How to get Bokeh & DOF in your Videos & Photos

Hi I'm Steve Purcell from M60 Media. It's December, almost Christmas, so it's time to discuss depth of field, bouquet and how to achieve this blurry background in your videos and photographs.
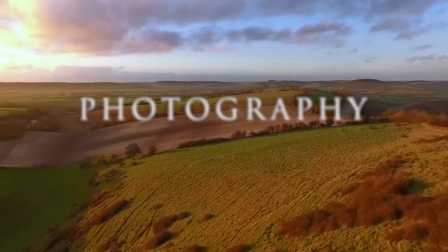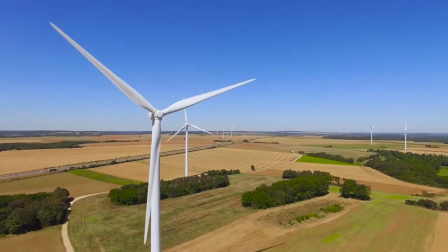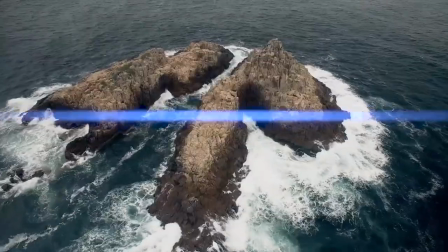So how do we create this blurry background? Well there's a little bit of science involved and the first part of that science is understanding depth of field.
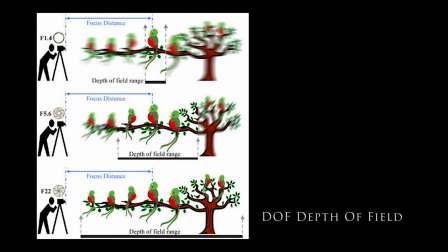[0:39]
Well understanding depth of field is one of the first big hurdles in photography and videography. Knowing high aperture, focal length and focusing all work together to affect the depth of field and control what appears sharp in the images but once you understand this it will give you incredible confidence in all the photographs and videos you take.
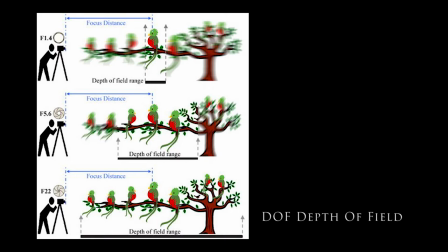[0:58]
A camera can only focus its lens at a single point but there will be an area that stretches in front of and behind this focus point that will still appear sharp. This zone is known as the depth of field it's not a fixed distance it changes in size and it can be described as either shallow where only a
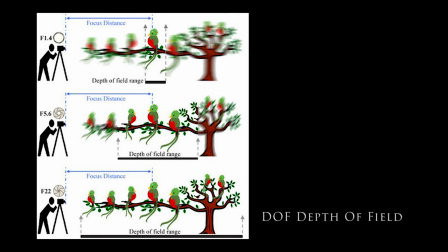[1:15]
narrow zone appears sharp or deep where more of the picture appears sharp because depth of field has an impact on both the aesthetic and technical quality of a picture sometimes you'll want to use an extensive depth of field in order to keep everything sharp a classic example is
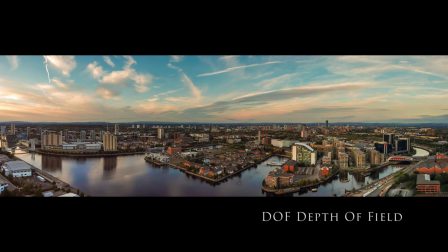[1:30]
when you're taking a picture of a landscape where generally the most desirable outcome is to capture detail from the foreground all the way to the background.
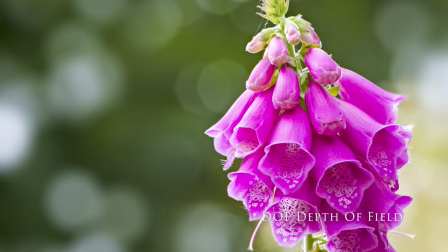[1:38]
Other times, a shallow depth of field would be preferable. It enables you to blur the background and foreground details causing distractions to melt away and allowing you to direct the viewer's focal point to where you want it to be looking.
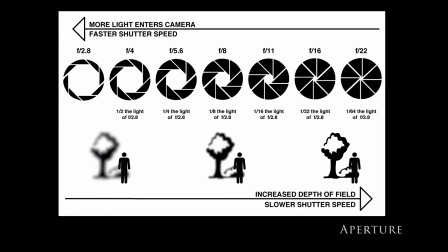[1:51]
So what is aperture? Simply put, aperture is a hole within a lens through which light travels into the camera body. It is easier to understand the concept if you think about our eyes. Every camera that we know of today is designed like the human eye.
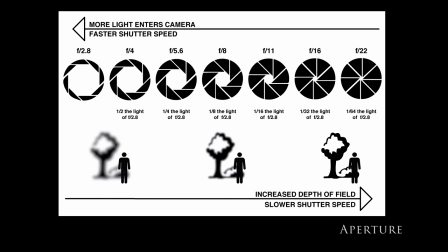[2:05]
The cornea in our eyes is like the front element of a lens, it gathers all external light, then bends it and passes it to the iris. Depending on the amount of light the iris can either expand or shrink, controlling the size of the pupil. The pupil is essentially what we refer to as aperture in photography.
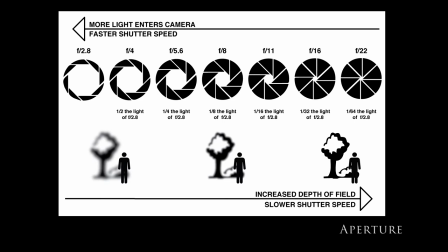[2:23]
The amount of light that enters the retina, which works just like a camera sensor, is limited to the size of the pupil. The larger the pupil, the more light that enters the retina. So the easiest way to remember aperture is by associating it with our pupil. Large pupil size equals large aperture, while small pupil size equals small aperture.
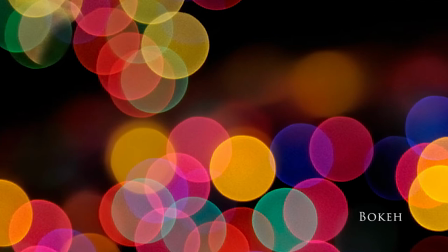[2:42]
So, what is bokeh? Well, it's one of the most popular subjects in photography. The reason why it's so popular is because bokeh makes photographs visually appealing.
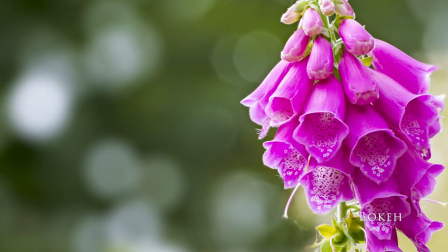[2:51]
It forces us to focus our attention on a particular area of an image. The word comes from the Japanese language and it literally translates to blur.
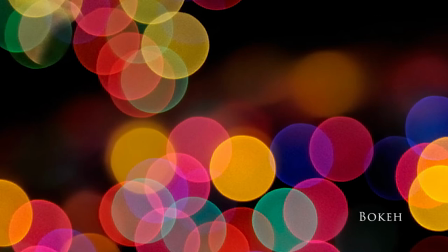[2:59]
Bokeh is the quality of out of focus or blurry parts in the image, it is not the blur itself or the amount of blur in the foreground or background of a subject. The blur that you are so used to seeing in photography that separates the subject from the background is the result of shallow depth of field and is generally simply called background blur.
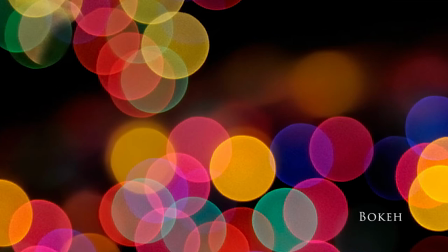[3:18]
The quality and feel of the background foreground blur and reflected points of light however is what photographers call bokeh.
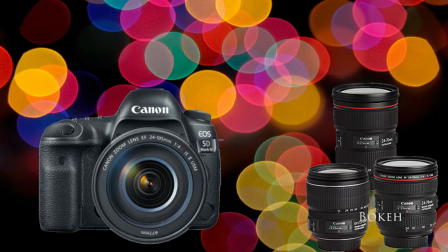[3:25]
Bokeh is rendered by the lens not the camera. Different lenses render bokeh differently due to the unique optical designs. Generally portrait and telephoto lenses with large maximum apertures yield more pleasant looking bokeh than cheaper consumer zoom lenses.
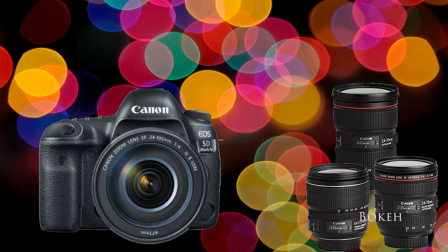[3:41]
The shape of the reflected light in the out of focus areas depends on the lens diaphragm.
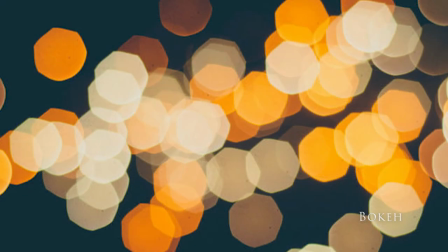[3:45]
Many older lenses have 7 straight blades in their diaphragms. This results in a heptagon shaped bokeh.